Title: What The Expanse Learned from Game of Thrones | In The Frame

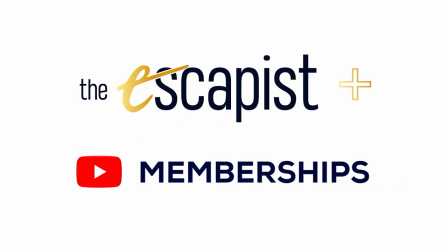(0:00)
This month, we're asking for your support through our premium programs via The Escapist Plus and YouTube memberships.
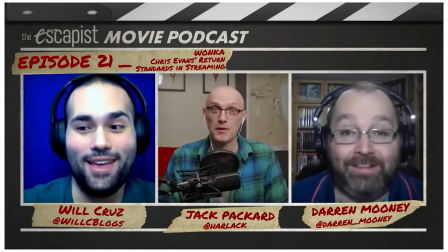(0:05)
Your support allows us to continue making the content we want, instead of chasing algorithms or the latest trends.
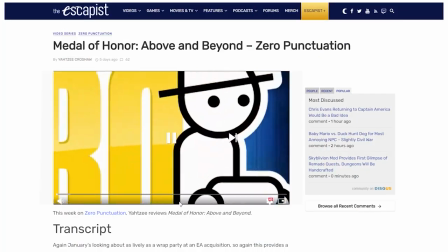(0:11)
Plus, you get a bunch of perks like ad-free viewing via The Escapist Plus on our main website,
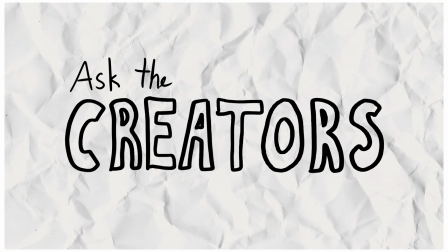(0:15)
early access on YouTube via YouTube memberships, and bonus content like our monthly Ask the Creators video series,
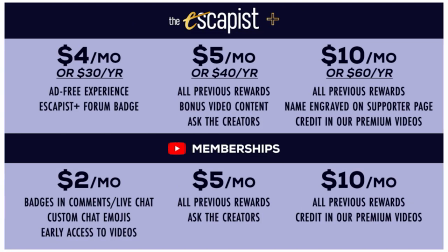(0:21)
where we answer your burning questions. Thanks in advance for your continued support. It genuinely means the world to us.
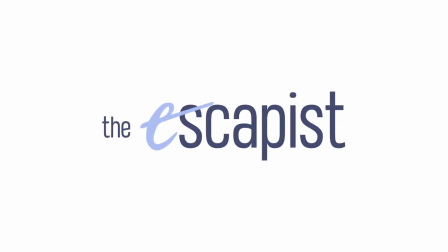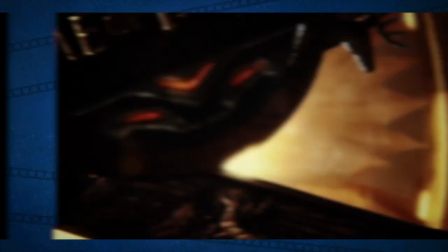(0:35)
When The Expanse launched in 2015, it was heavily sold as Game of Thrones in space,
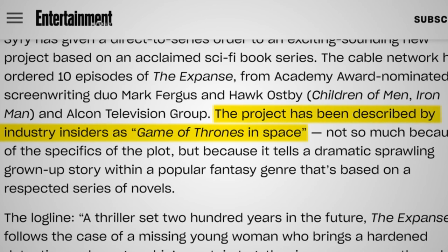(0:44)
with a comparison even attributed to Industry Insiders before the premiere. That comparison makes sense, particularly in the world of peak TV,
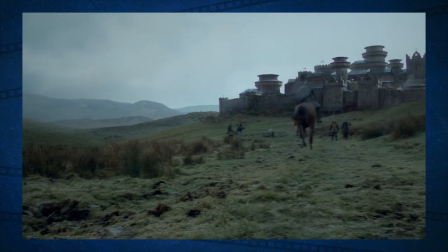(0:52)
where it's easier to sell a new concept as some X meets Y combination of recognizable and marketable brand elements.
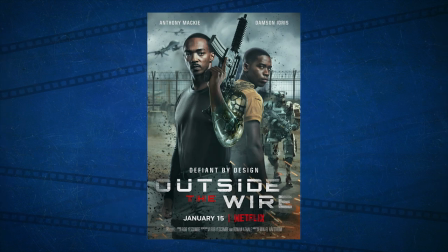(0:58)
Think Batman meets Taxi Driver. Or think Training Day meets Terminator 2, but with the aesthetic of a Canon Films project.
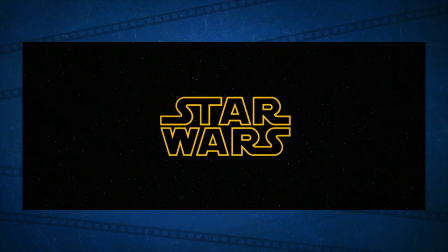(1:06)
Or, your beloved childhood science fiction franchise meets the crushing demands of reality.
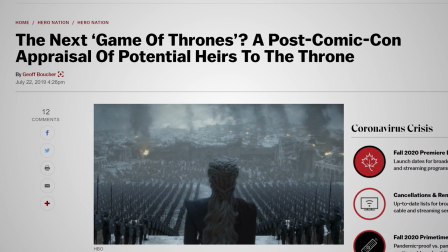(1:12)
Given that so much of modern television production has been defined by the search for the next Game of Thrones, the comparison is certainly an appealing one.
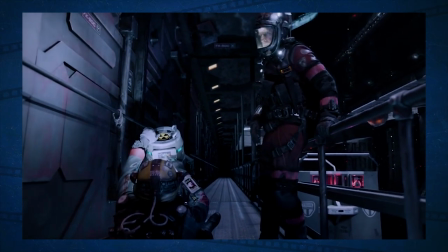(1:20)
However, it also provides an interesting lens through which to examine the expanse. What makes it similar to Game of Thrones?
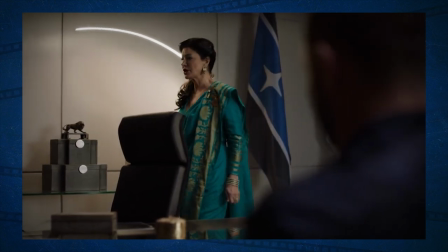(1:27)
What makes it different? And what does that say about each?
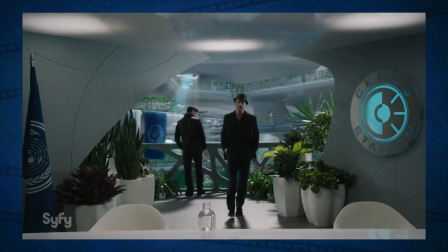(1:31)
Even beyond the basic concept of a deconstructionist epic, The Expanse seemed destined to be compared to Game of Thrones.
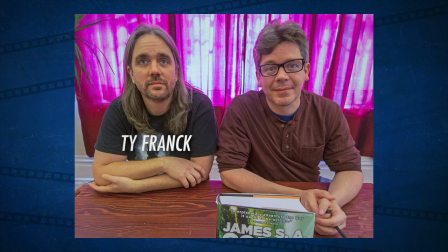(1:37)
Ty Frank, who co-wrote the Expanse novels with Daniel Abram under the pen name S.A.
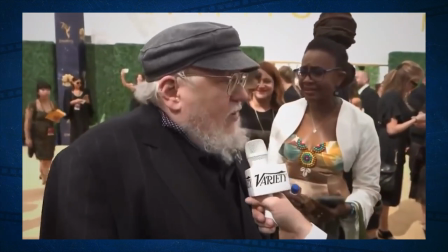(1:42)
Corey, famously worked as an assistant to Song of Ice and Fire author G. Orr Martin.
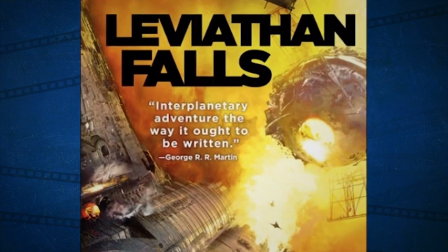(1:47)
For his part, Martin provided the books with enthusiastic pull quotes that seemed to invite comparisons to his own epic work.
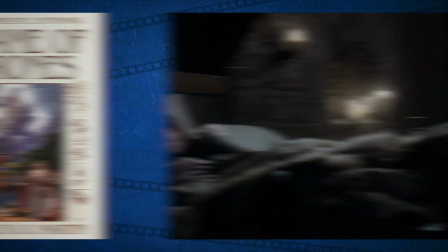(1:54)
However, the comparisons run deeper than those on the cover. This is obvious even just looking at the first books and seasons in each saga.
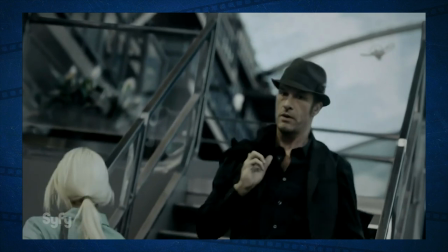(2:02)
Both Game of Thrones and The Expanse open with a decoy protagonist, played by the most recognisable name in the cast.
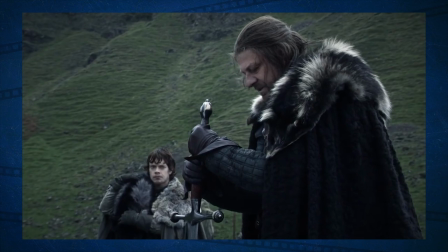(2:08)
Game of Thrones had Sean Bean playing Eddard Ned Stark, while The Expanse cast Thomas Jane as Detective Joe Miller.
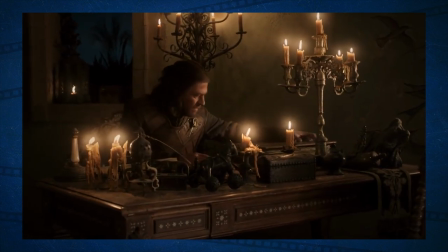(2:16)
Both The Expanse and Game of Thrones cleverly play with genre,
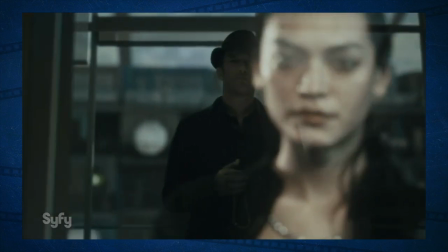(2:20)
casting these characters as detectives, unravelling a mystery that organically introduces the audience into these fantastical worlds.
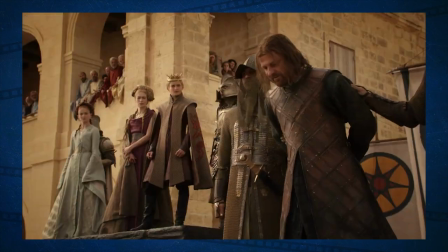(2:26)
Neither protagonist would make it out of the series' first act alive.
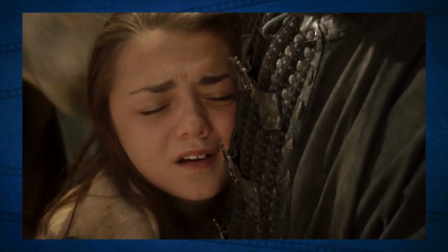(2:30)
Ned's death towards the end of the first season of Game of Thrones was a game-changing moment for television that arguably inspired years of pale imitation.
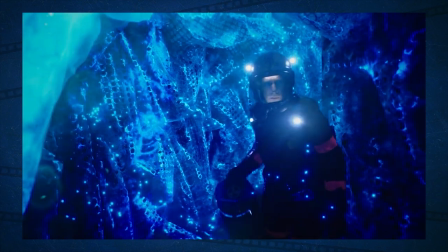(2:38)
Miller's departure midway through the second season of The Expanse is less radical because it exists in the wake of Ned's death,
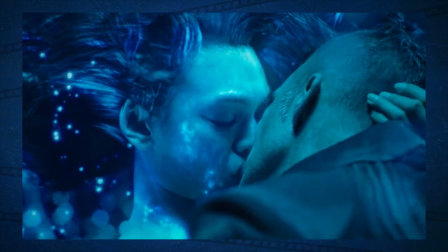(2:43)
but it serves a similar purpose of bidding farewell to the biggest star in the cast, so that the ensemble can prosper as a whole.
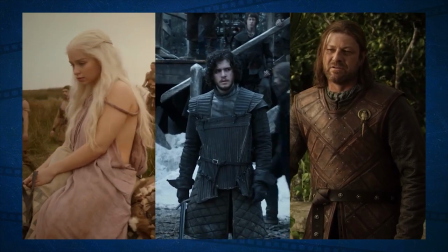(2:50)
Game of Thrones and The Expanse are similarly structured, featuring a large cast spread across a vast geographic area.
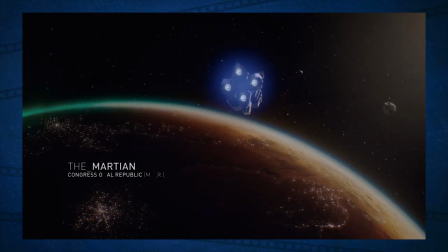(2:56)
It's this feature that distinguishes The Expanse from earlier breakout science fiction shows like the Star Trek spin-offs or Battlestar Galactica.
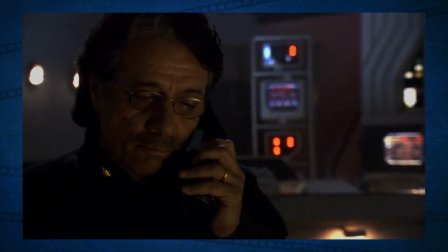(3:03)
While shows like Deep Space Nine or Battlestar Galactica would occasionally split up the cast for epic multi-episode stories, these were the exception rather than the rule.
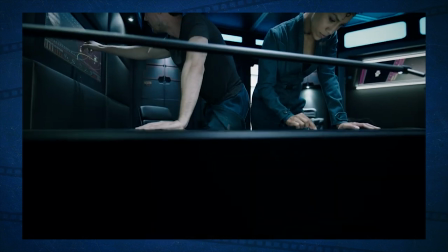(3:11)
In contrast, cast separation on The Expanse is the norm.
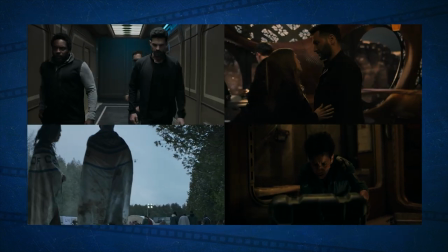(3:15)
This is most obvious in the recent fifth season, which splits the crew of the Rossi across four plot threads.
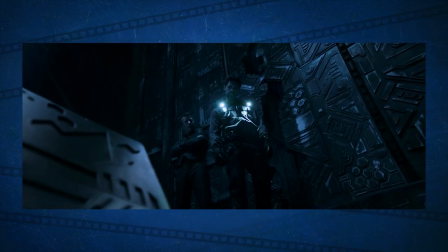(3:21)
Even the fourth season divided the crew, with James Holden and Amos Burton on the surface of Illus, while Naomi Nagata and Alex Kamal are stuck in orbit.
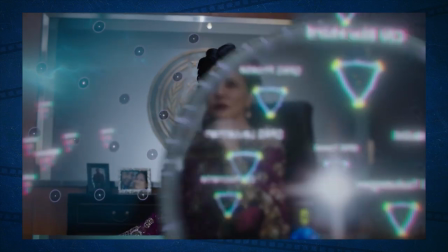(3:29)
Characters are often absent for episodes or stretches at a time. Christian Avasarala barely appears in the second half of the third season.
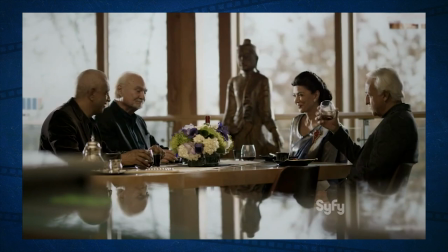(3:36) And the aptly named Sir not appearing in this film.
The Expanse regularly follows story threads scattered across the gulf of space.
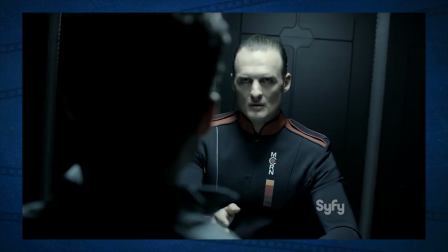(3:44)
The early seasons had separate threads organized around the powers of Earth, Mars and the Belt.
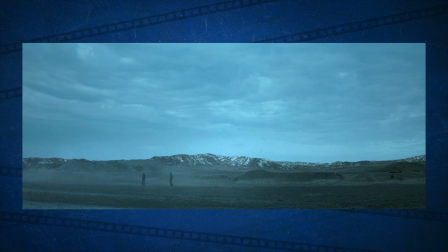(3:49)
The fourth season expands the action to New Terra, a planet in a different solar system,
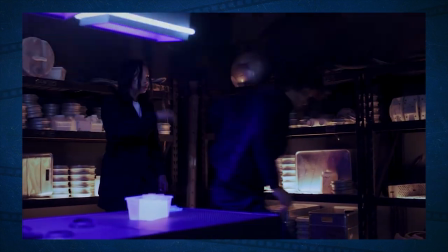(3:54)
while also cutting between an election on Earth, hints of social decay on Mars, and scheming among the tribes of the Belt. As with Game of Thrones, even the opening credits to The Expanse are a helpful geography and history lesson.